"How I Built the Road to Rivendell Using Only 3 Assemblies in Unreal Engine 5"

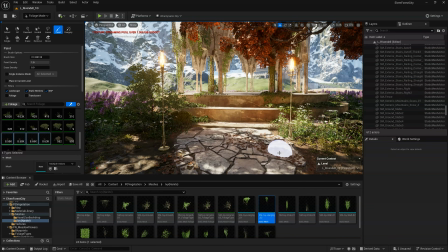1214s
And the more we paint the leaves, not just generally everywhere, but maybe generally everywhere,
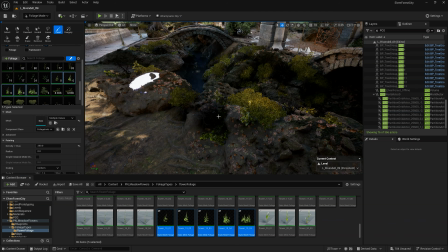1219s
but much more in higher density amounts directly around the bottoms of trees, or maybe where they blew to from trees,
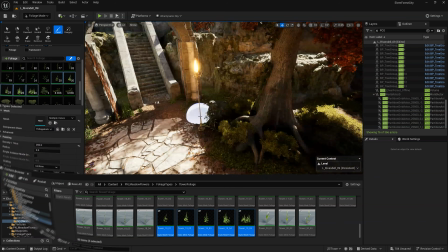1226s
that really helps the environment feel more real. Another example is the growth of vines.
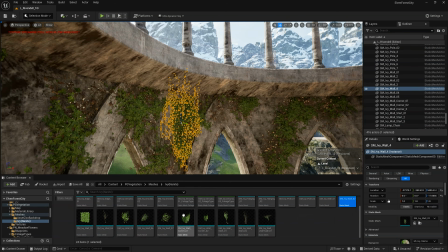1231s
Don't just randomly spread vines throughout your world. You want to have a real thought process for where the vines grew from.
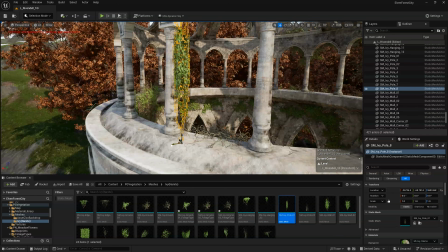1238s
So if they grew from the ground and then up and then wrapped around a structure, you want to be able to very quickly visually chart where the vines grew from, the older area of vines and the younger area of vines that are a little sparser. Everything has a story and a way that it grew into the space. We're not trying to just randomly spread things. This is where the art part comes in.
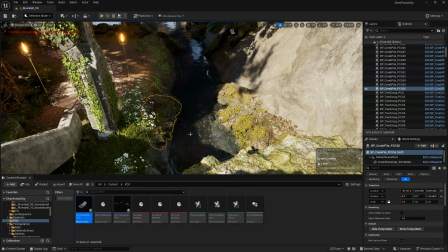1260s
You need to be able to look at your reference, at the real natural world, and translate that into your environments. This is the case for any type of art. It comes from a place of observation, and it comes from a place of observing color or shape or the ways that things grow. It comes from how we see, how closely we see the world around us, and how we translate that either into something that's a direct copy or our own creative permutation.
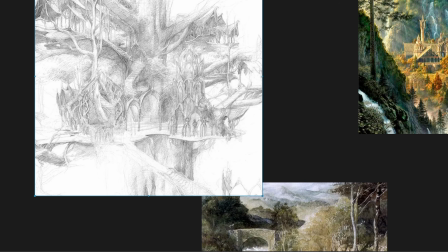1287s
Everything starts from a place of realism, even if it is stylized.
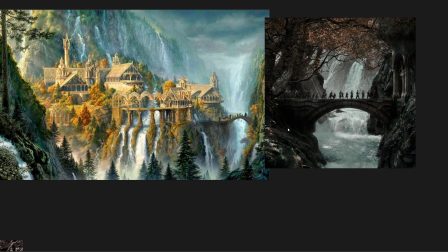1290s
The better you can get at looking closely at your reference and looking closely at how things are growing,
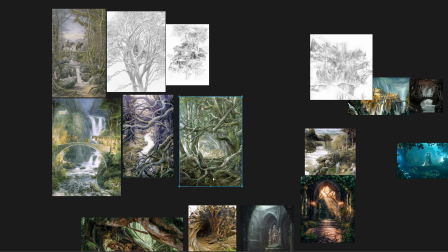1296s
the dirt is collecting in crevices, where the scratches on things are and where the weathering is, the closer that you can look at those things and really start to internalize them, the better you can get at translating that and doing that in your environments. And the more you do that and the more you add those details intentionally,
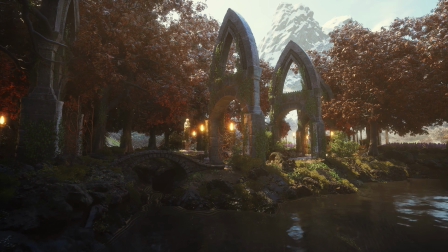1316s
I guarantee you will see a huge jump in quality in your environments. And the last step, of course, was lighting.
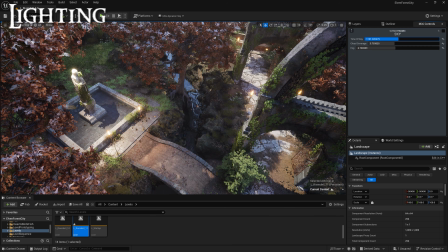1322s
I spent some time angling the sun and finding good angles that illuminated pools of lights
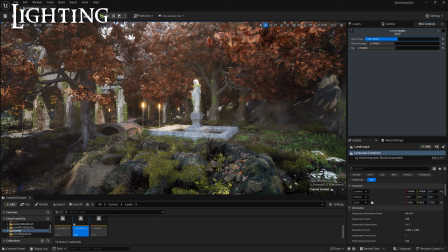1327s
in areas in my level that looked interesting and helped draw you through the space.
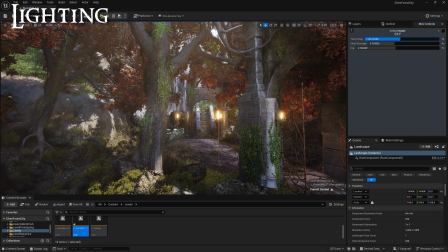1332s
And then I also actually did a little bit of work of adding additional lights, always thinking from a place of how this lighting would be motivated.
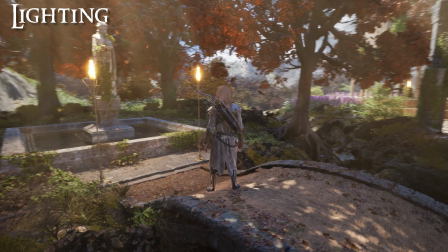1339s
So for example, I have this lighting on the statue here in order to help intensify the effect.
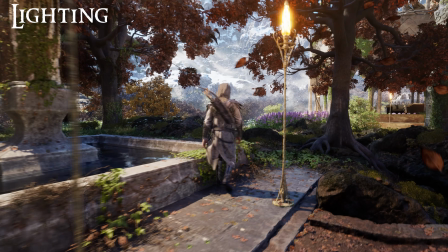1344s
I could see that the sun was falling through the trees here and illuminating the statue, and so I thought, well, maybe if I could add an additional spotlight, in this case behind the head of the statue,
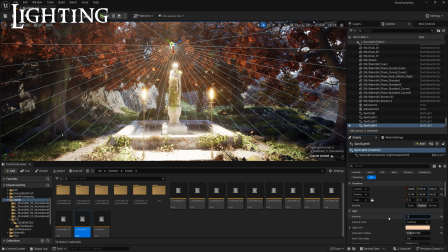1353s
I could add an extra glow, create more of a moment in this area with my lighting. And so when you're approaching your levels, just start from a place of realism first. Try to make sure your sun's in the right location. Try to make sure your fog is dialed in from a good place of realism. And then you can go in and start to push and pull it in good creative directions. Think about, all right, I want to draw somebody's eye here. You can draw somebody's eyes just to a certain place with contrast.
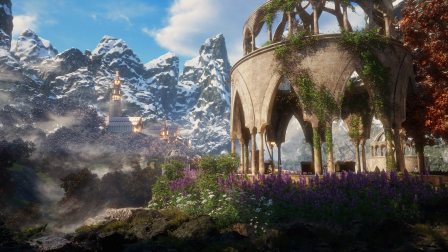1378s
So if I have an area of bright after an area of dark, your eyes obviously going to go to that bright area.
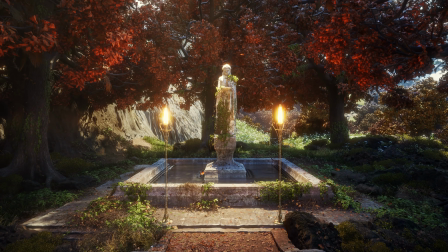1384s
And so in your space, you can think of light and dark and how you can create contrast in the areas that you want people to look at.
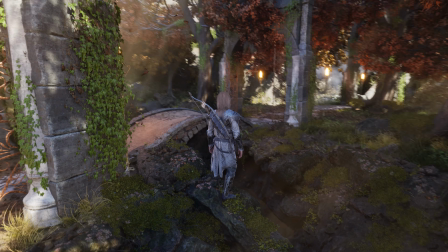1391s
If you use something like the ultra dynamic sky, you get to a very high level of fidelity really quickly.
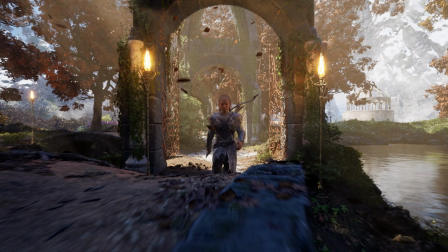1396s
So that's always a help, but then you'll always need to go ahead and tweak the intensity of your sun,
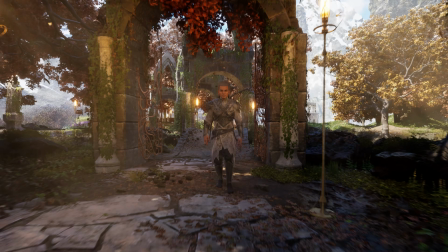1400s
the level of fog, the level of sun rays contributing to your volumetric.
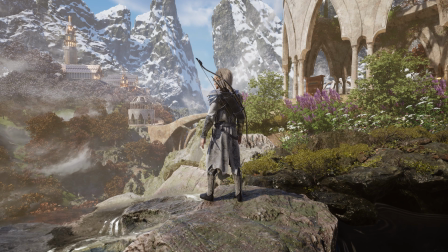1406s
For example, I want to have really strong light rays falling through the trees.
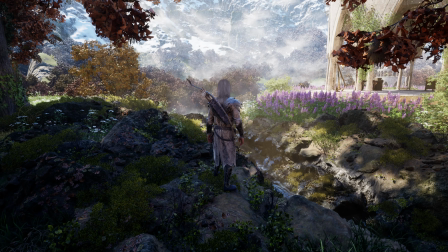1409s
So I like to boost the sun's contribution to the volumetric fog in my environment, which helped achieve that effect. And again, I'm always coming back to my reference and looking for things I can draw out of them and translate them into my world. If you're ever not sure about how to push something in further, it means you just need to step back, look at more reference, look for things that you like that inspire you, details, things people have done in their own renders or the real world, photographs of real environments. Just look for things that draw you to them, and then think about how you could do that same thing in your environment. If you ever feel stuck, just go back to your reference. All right, so that is my process.
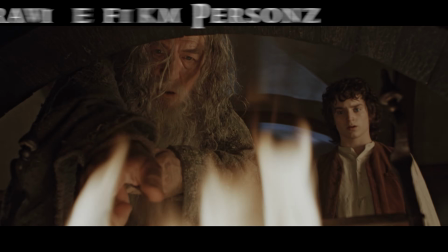1450s
Just to review, the steps that we take here are: first, your inspiration and your story come from a place of personal love.
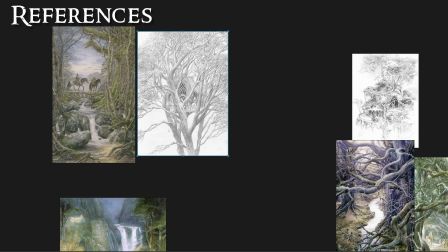1457s
Then gather reference, take that reference and form it into a concept for a real place.